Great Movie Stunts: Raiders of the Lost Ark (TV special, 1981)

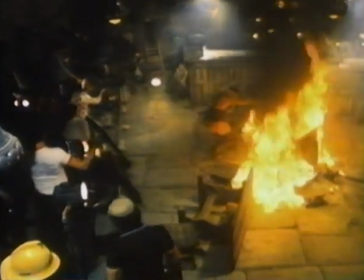In some respects, making an action picture today is easier than in the past.
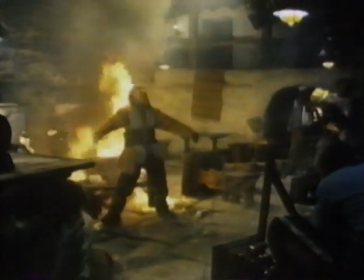Fire scenes, for instance. New chemical retardants on the stuntman's costume make this effect much less dangerous.
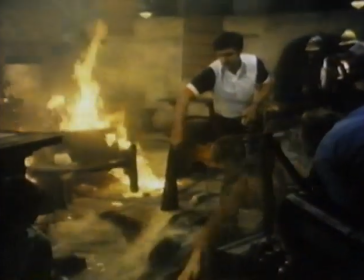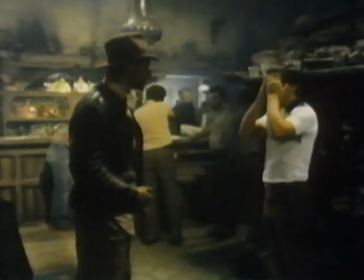On the other hand, fist fights have to be staged and rehearsed step by step as they've always been.
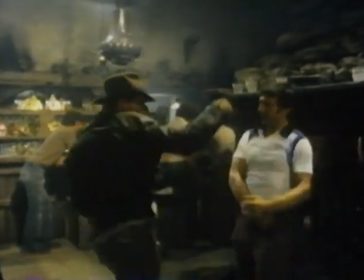Working with our stunt coordinator Glenn Randall, Steven Spielberg and I would carefully choreograph each move.
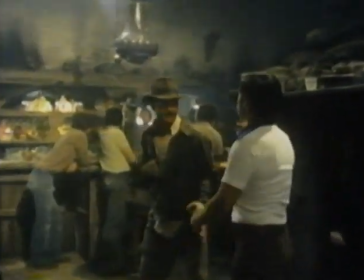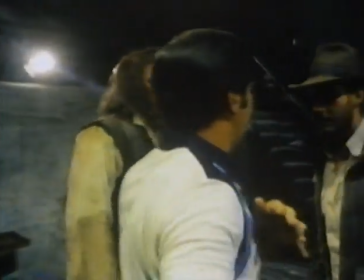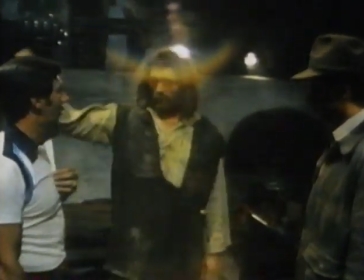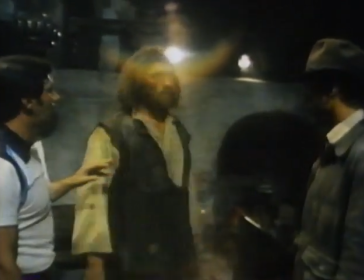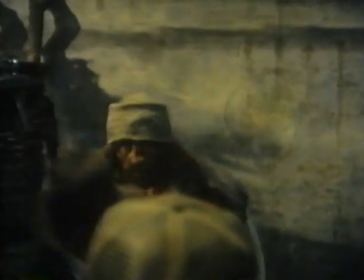Aim for the head, but miss. Close timing, it requires a lot of rehearsal.
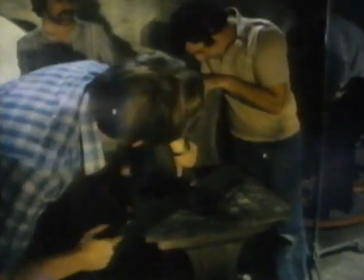Now, as soon as the breakaway props received their final scoring, we're ready to shoot.
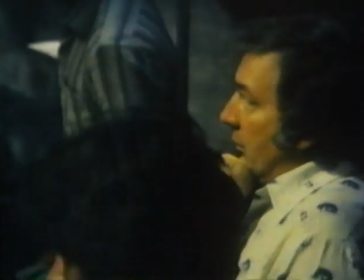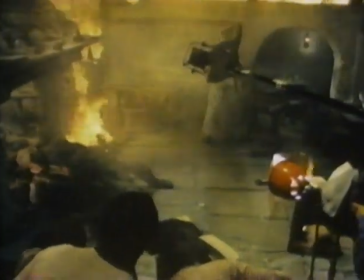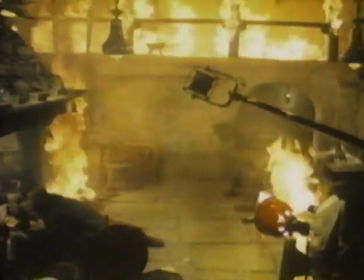The fight scenes in the Raven Bar took nearly two weeks to film.
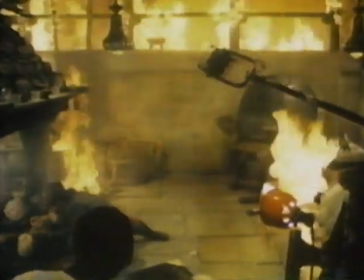More time than was spent making an entire B-Quickie in the old days.
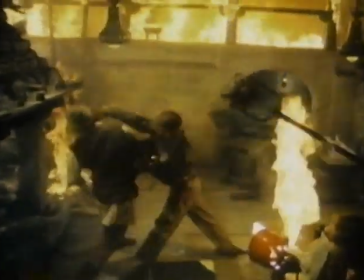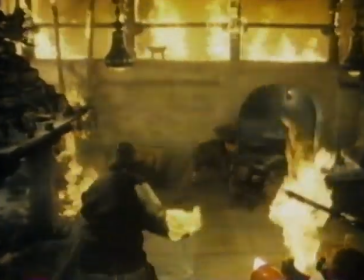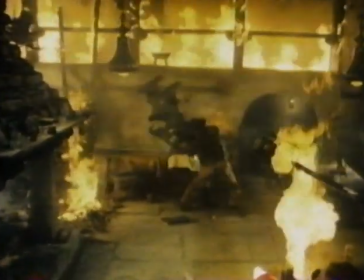Recently, Terry Leonard and I visited Glenn at his California ranch. We talked about the various hazards that stuntman faces on the job. Or it wouldn't work, right? They talk about all the dangers stuntmen go through, wrecking cars and airplanes. But I think Terry would agree with me. The stunt that gets more people hurt in this industry is a simple fight routine. Because when you throw a punch, you're throwing it with all the force that you would throw to hit somebody, but yet you're missing them by inches. There's a lot of stuntmen that just cringe when they find out that they have to do a fight with an actor that's not had a great deal of experience doing them, only because nine times out of ten they're going to get hit some way, some place.
Okay, first move, boom, loud, boom.
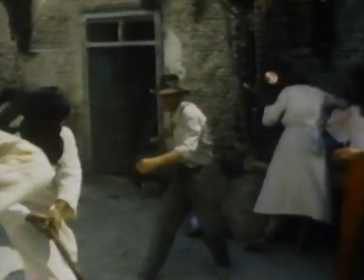Thanks mainly to Glenn's coaching and imaginative choreography, this actor never once hit a stuntman during any of the elaborate fight scenes.
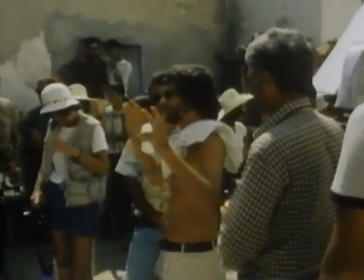The challenge for Glenn, me, and director Spielberg, is to make each of the fights look real, authentic.
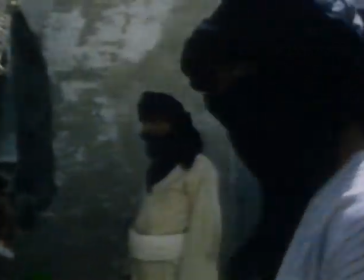To accomplish this, the placement of the camera is all-important. The thing that we're talking about is that if the camera's over there, for instance, that I don't have to just miss him, I can miss him by foot, right? You always have to work your fights to the angle of the camera. So that, say, well, throw a punch here.
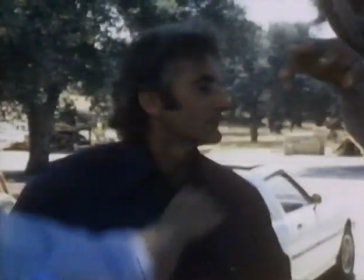Throw a punch there. Yeah. Okay. Now, if the camera's right there, they're going to see a six-inch gap there. Six inches there, yeah. No way he can make a foot. So now, if you wanted to make a direct hit, just turn his body a little bit, and throw the punch here, at the same distance, if the camera's at this angle, It's going to look like it tore his head.
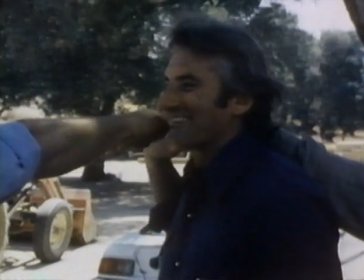All I have to do is throw it right there. That's why you got to be right here. I can. How far out do I have to be? But if the camera were here, it would be . So if I'm back here and it goes like that, the one who's selling it is him. I don't have to be anywhere near him.
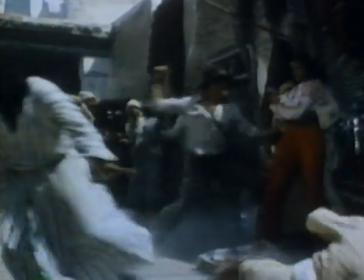One of the difficulties with choreographing a fight with as many people as we had in the bazaar is that you've got 15,
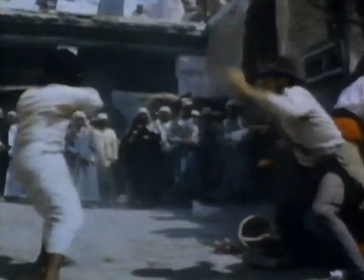25 moves. Everybody has to be in the right position at the right time. It
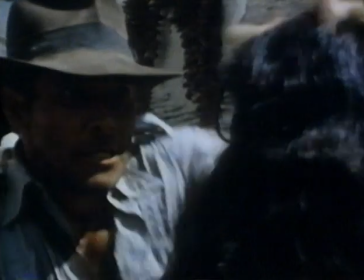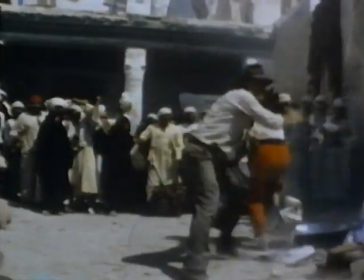was like a line of dialogue.